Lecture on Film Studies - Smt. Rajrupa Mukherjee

Though this film which is part of primitive mode of representation is frontal foregrounded and has a fixed perspective due to fixed camera and also gives the flavor of a theatrical presentation but still it is perceived as cinema due to its real location and real effect. Cinema is pre-recorded and shown on screen but theatre is life and presented on a fixed space called stage.
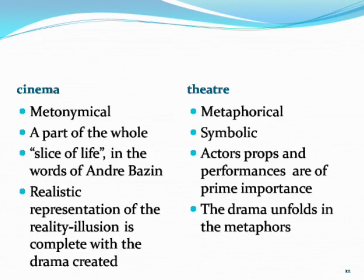271s
Theatre is metaphorical and actors are of prime importance but cinema is metonymical that is a part of the whole or slice of life. Theatre is performance dependent the actors along
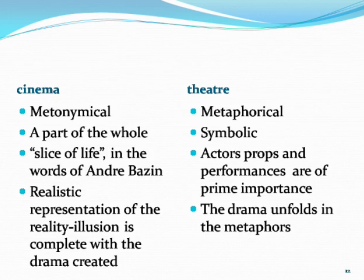289s
with misogyne heightened the drama in its metaphors.
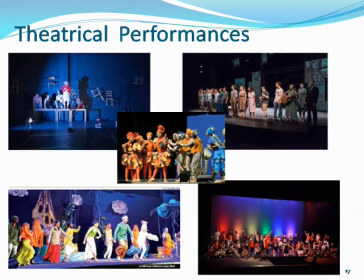294s
In this slide we may see the stills of some theatrical performances,
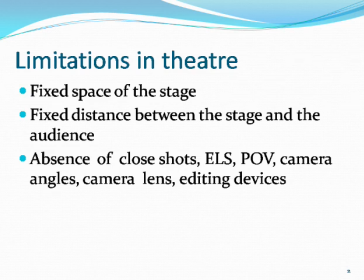301s
the limited fixed space of the stage, the fixed distance between the stage and the audience, the absence of different visual perspectives or close shots or extreme long shots or point of views are the limitations within which theatre works,
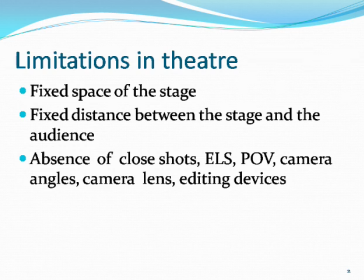321s
survives successfully and has developed its own exclusive storytelling pattern. Though films have the advantages, but the dialogues in theatre can have a greater effect and its impact can have more than the visuals in many aspects. For example, the phrase from Shakespeare's Hamlet, to be or not to be, is very difficult to achieve successfully visually. Cinema can convey messages and create different moods through its shot divisions, juxtapositions and editing. For example, when we watch the Odessa step sequence of Sergei Eisenstein's Battleship Potemkin made in 1929,
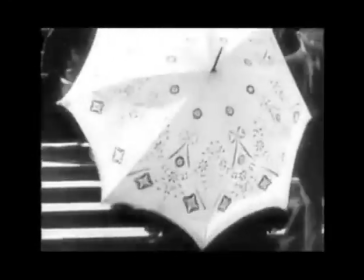374s
the mounting tension is created through the rhythmic montage technique where the shots of the marching
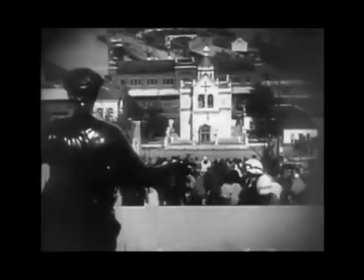381s
soldiers are juxtaposed with the proletariats coming down the stairs in contrast editing. The different aspects of editing like dissolve, cut in, cut away or parallel cut and other devices of cinema are absent in theatre.
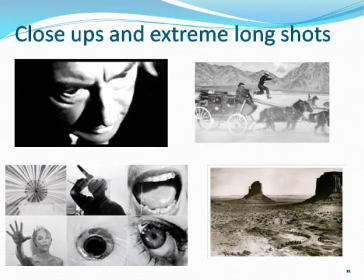400s
In the next slide here we see some shots of close-ups and extreme long shots. On the left we may see the close shots from Alfred
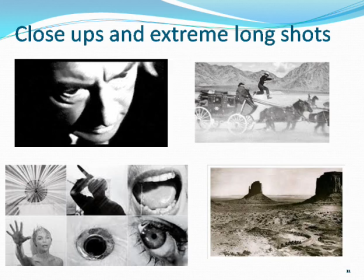416s
Hitchcock's American psychological thriller Psycho 1960. They heighten the drama. The stills at the left are from John Ford's American Western Stagecoach, 1939.
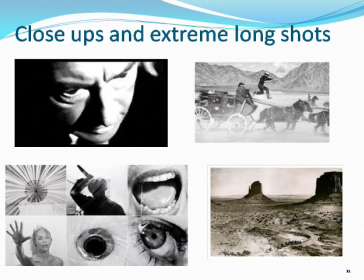432s
These extreme long shots try to highlight the overwhelming presence of nature. Cinema is a more intimate medium. It can get into the drama with close shots, different camera angles, dramatic positions, point of views and so on. The crane shot of extreme high angle in Hrithi Ghatok's Shubharnorekha 1965 emphasizes the diminished nature of the character Ishshara and the jolt the spectator receives from the drama.
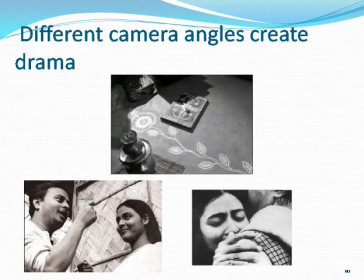469s
In this slide the top still is from Ghatok's Shubharnorekha. It is a high angle shot of the Alpona and the space where the marriage is supposed to take place.